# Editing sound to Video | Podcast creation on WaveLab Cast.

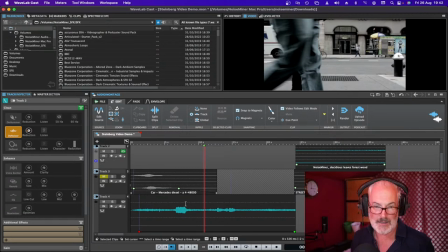(33:07)
So what I did was, you can see that? See that horn blow there? It couldn't be New York without a...
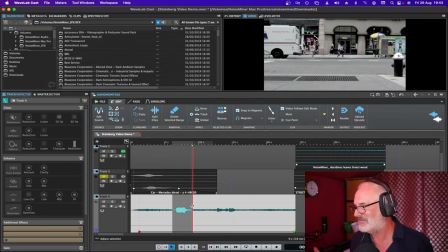(33:17)
Yep, you missed. What did I miss? Oh, Mike, my head's wrecked. What did I miss? Oh, I hate not being the brunt of things. Anyway, there's a horn blow, okay? So if that horn blow was up here...
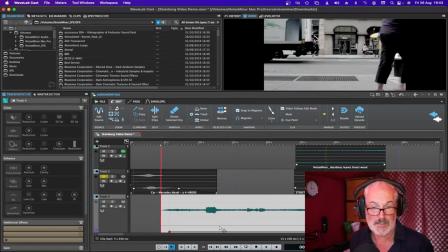(33:39)
Could it be that truck? Well, let's just put it right back to where, because I was playing with this earlier.
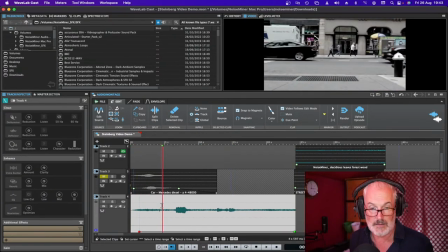(33:45)
You know? Of course it's a yellow cab. Of course he's blowing his horn. You know, now we're in New York. But with that sample, I can hear bodies. I can hear life. I can hear movement.
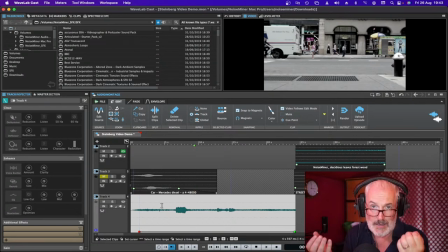(34:02)
I can hear energy. Okay? It's really bringing that up. If I had that shot mute in my edit, okay? Now, there could be voiceover and music going at the same time. But I'm bringing my audience in to the scene.
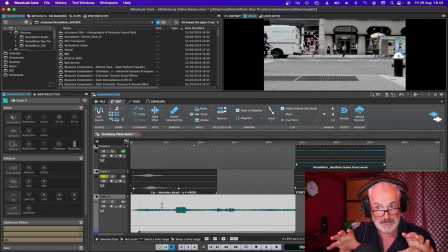(34:22)
We're all in that place. We're all in New York. We're all enjoying it. So, yeah. So, today we're going to be reporting from New York City. And today we have, you know, a bit of music going. All that life, all that energy.
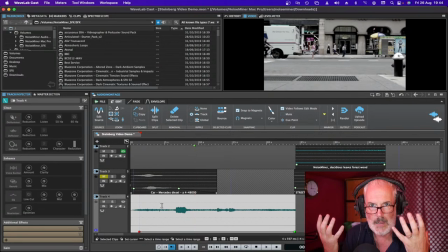(34:40)
Oh, it's gorgeous, you know. And it all depends on how far you want to bring it. Do you want to start putting in people's footsteps? Do you want to start I don't know, enhancing a narrative by shouting some lines off screen, you know.
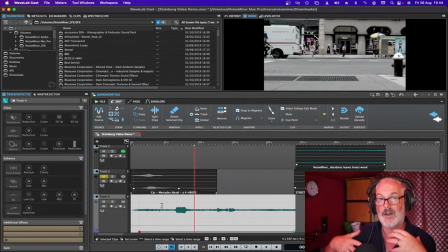(34:57)
Pretzels for sale, whatever, you know. And now you're bringing up the energy and the life of it. Do you understand what I mean? So this is all about the design within WaveLab Cast. In the same mind that we're looking at in New York Street there, okay?
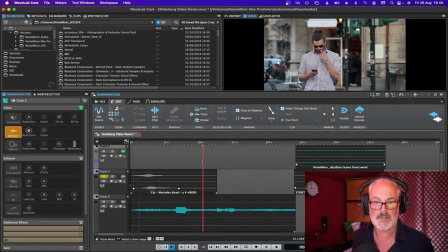(35:16)
Have a look at this. So your man's picking his nose again. Hang on a second. I'll have a look through.
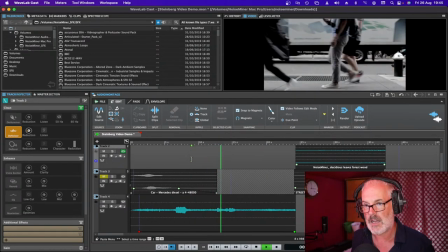(35:24)
There's lots of movement here.
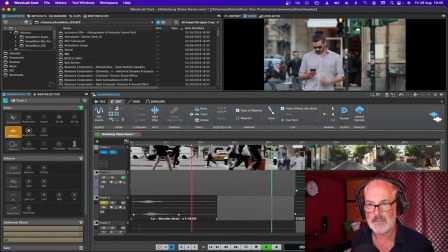(35:30)
Now, completely different scene. Could be a completely different city. Okay? There's not as many people moving in this scene. But why not have that amount of traffic? We're only looking at that scene from a specific angle.
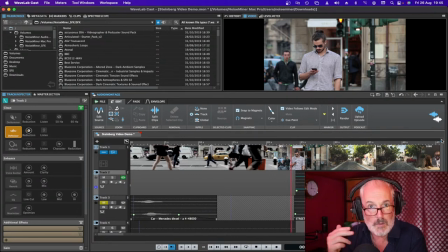(35:48)
I don't see much movement of traffic there. But why wouldn't the traffic be over on his left-hand side, on his right-hand side? Do you know? So I'm using the same sample for both shots, which are completely different shots.
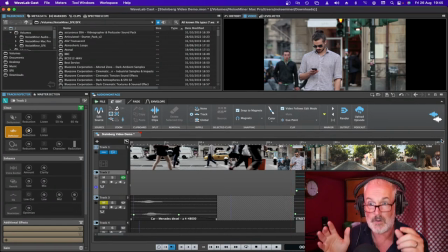(36:03)
The first could be an establishment shot. The second one could be, now we're starting to reveal our narrative. Bicycle too. Did I miss a bicycle there, anti-static? Okay.
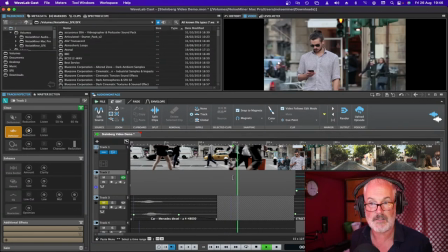(36:20)
So, yeah, it's a completely different scene, but listen to the sound. There's still people moving in there. Stop picking your nose.
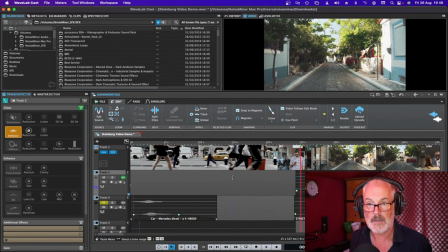(36:33)
Okay.
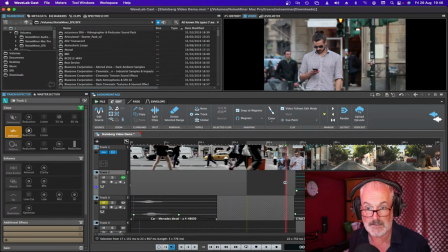(36:35)
Now, we could also be putting in tick, tick, tick, tick, tick, tick, tick, tick, tick, tick, tick of him using his phone. So how do I do that? Sorry, I suppose I should just show you. If I go into my sound effects, imagine I went in here, I went in there and I grabbed that audio file.
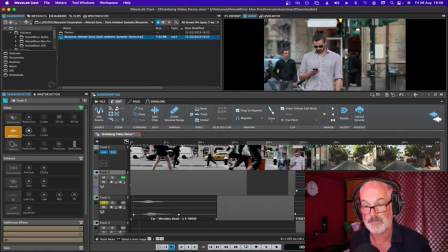(36:54)
I can literally just drag that down onto my timeline. You know? Yes, thank you.
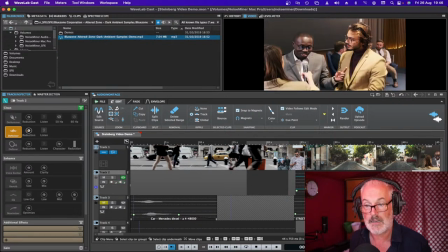(36:59)
There it is. And I can shift that around as much as I want. When it's in there, okay, see with the car, we had a look at the car earlier.
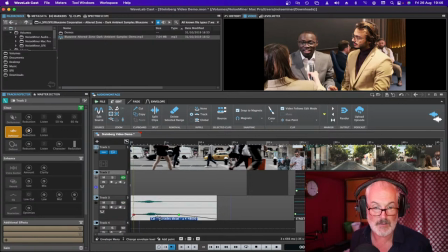(37:09)
We were trimming that audio file. If it's too loud, we drag up the amplitude, bring it down.
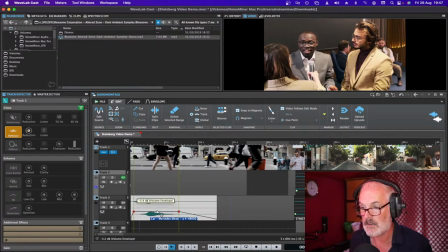(37:16)
Quiet noises of Renee, loud noises. So now we're building up our scene, are enhancing our scenes with super simple edit methods. How do I get a fade in there? See the audio file I just brought in? Okay, there it is.
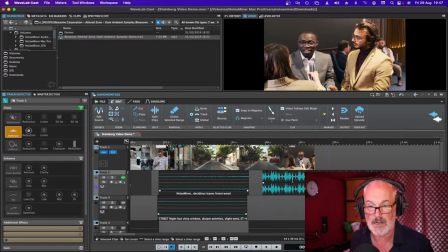(37:34)
Whatever that was, I don't even know what that was. I just literally just grabbed something. Looks too loud, so I just dragged it down a wee bit. And if I wanted to fade that in, you just grab this bad boy. Fade that up. Now, that's probably nothing to do with any hotel or anything.
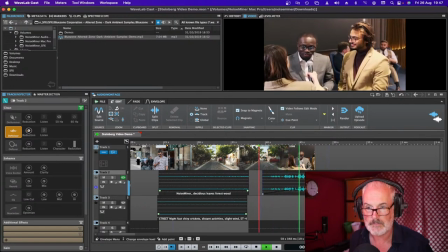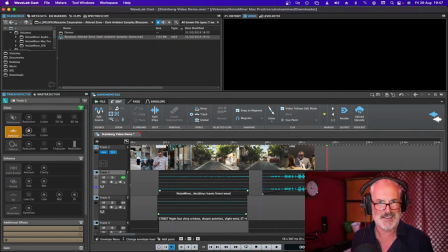(37:58)
I'm starting to feel a spy movie coming on, guys. How exciting is that? So, you know, you don't like that bit of audio, you just get rid of it there, or else you go, you can do your get back to the music show, music edits.
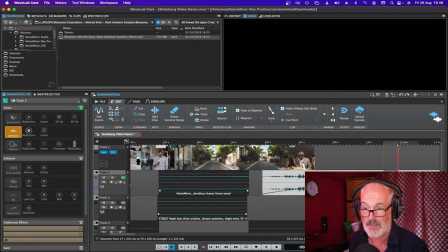(38:13)
We went to the start of the beat. That looks like something there. I chopped that out completely. You know, there's different editing methods you can use. Then we can soften that just at the end.
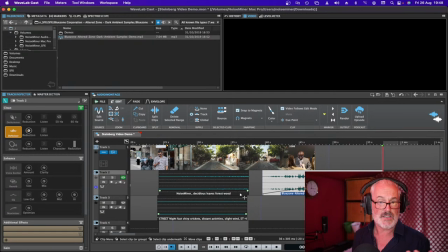(38:26)
Okay. Again, there's all sorts you can be doing in WaveLab Cast, and it takes the weight off you. If you need to clean this stuff up, if you need to clean up your Vox Pops, it'll do all of that.
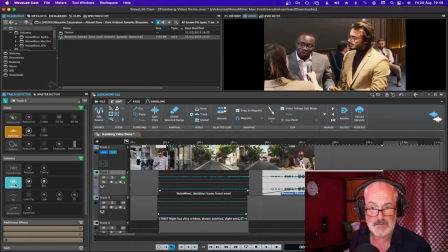(38:41)
The reverb. Let's put a bit of reverb on there.
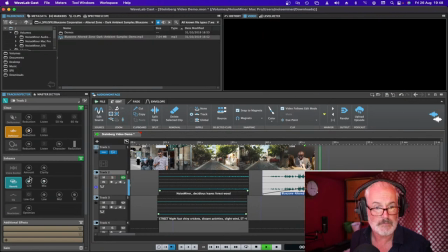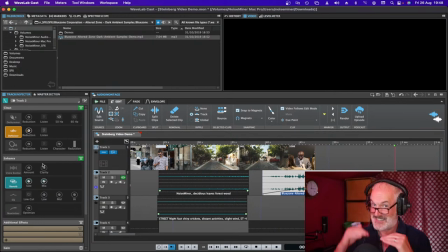(39:00)
All right. See what I mean? We're bringing it up. We're bringing it up. We're holding them in. And we're getting them engaged with your picture. Do you know? We're getting them engaged, lads. This is good work.
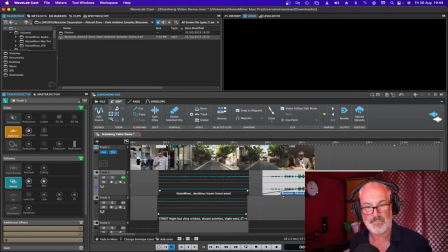(39:17)
All right? Looking at the same kind of thing.
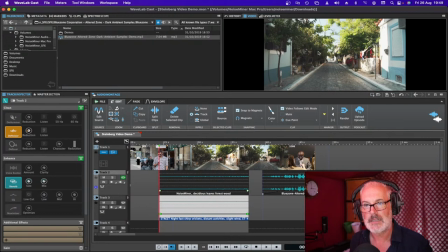(39:23)
Okay? Just going to go there. See this scene? This is also a city, but it's a different area in the city. Okay? It looks more suburban to me. Quieter. But again, I'm looking for clues. So I'm just going to mute everything and we'll just have a quick look at just this.
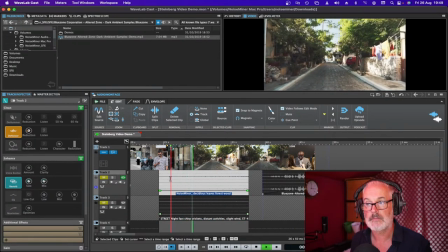(39:44)
What do you see?
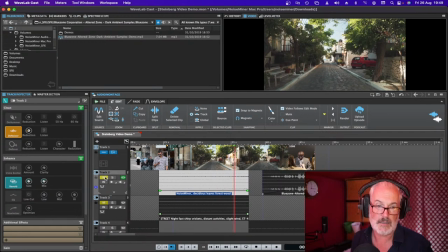(39:51)
One very pronounced thing that I am seeing, and it I don't know where this city is, but it feels kind of Mediterranean or something like that to me. And those trees are talking to me as if there's lots of shade there.
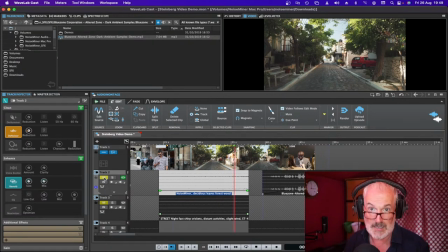(40:07)
It's a nice, cool street. I'd say there's a lot of birds singing in the place because there's a lot of sunshine going on, you know. But that said, I just decided to grab this sample.
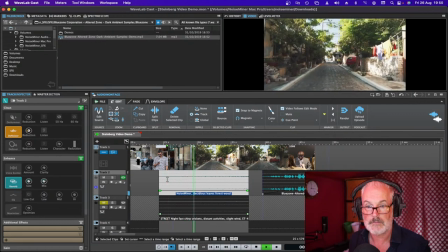So what is that sound? It's like a white noise.
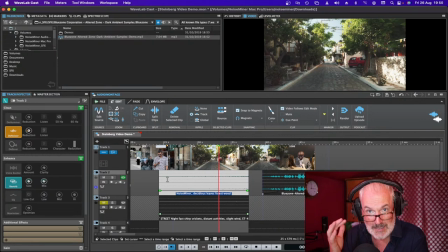(40:33)
It's rustling leaves, deciduous leaves. And why specifically deciduous? Broad leaves, because if I had needles like pine trees, they don't make the same sound.
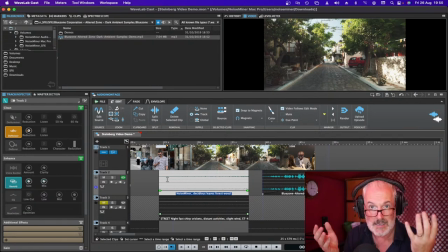(40:47)
It's like the runners and the high heels. They don't make the same sound. Denim and satin don't make the same sound. So by putting in the nice deciduous trees, we're putting in some air in there. We're putting the viewer in the scene. And we're bringing up the whole thing again.
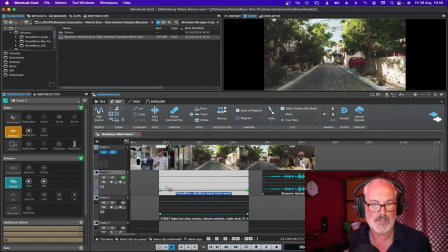(41:07)
So yeah, we wanna just emphasize that this is a different part of the city.
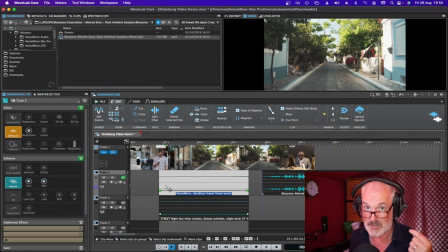(41:12)
So I'm going to keep some city noise going on in there. Turn that on.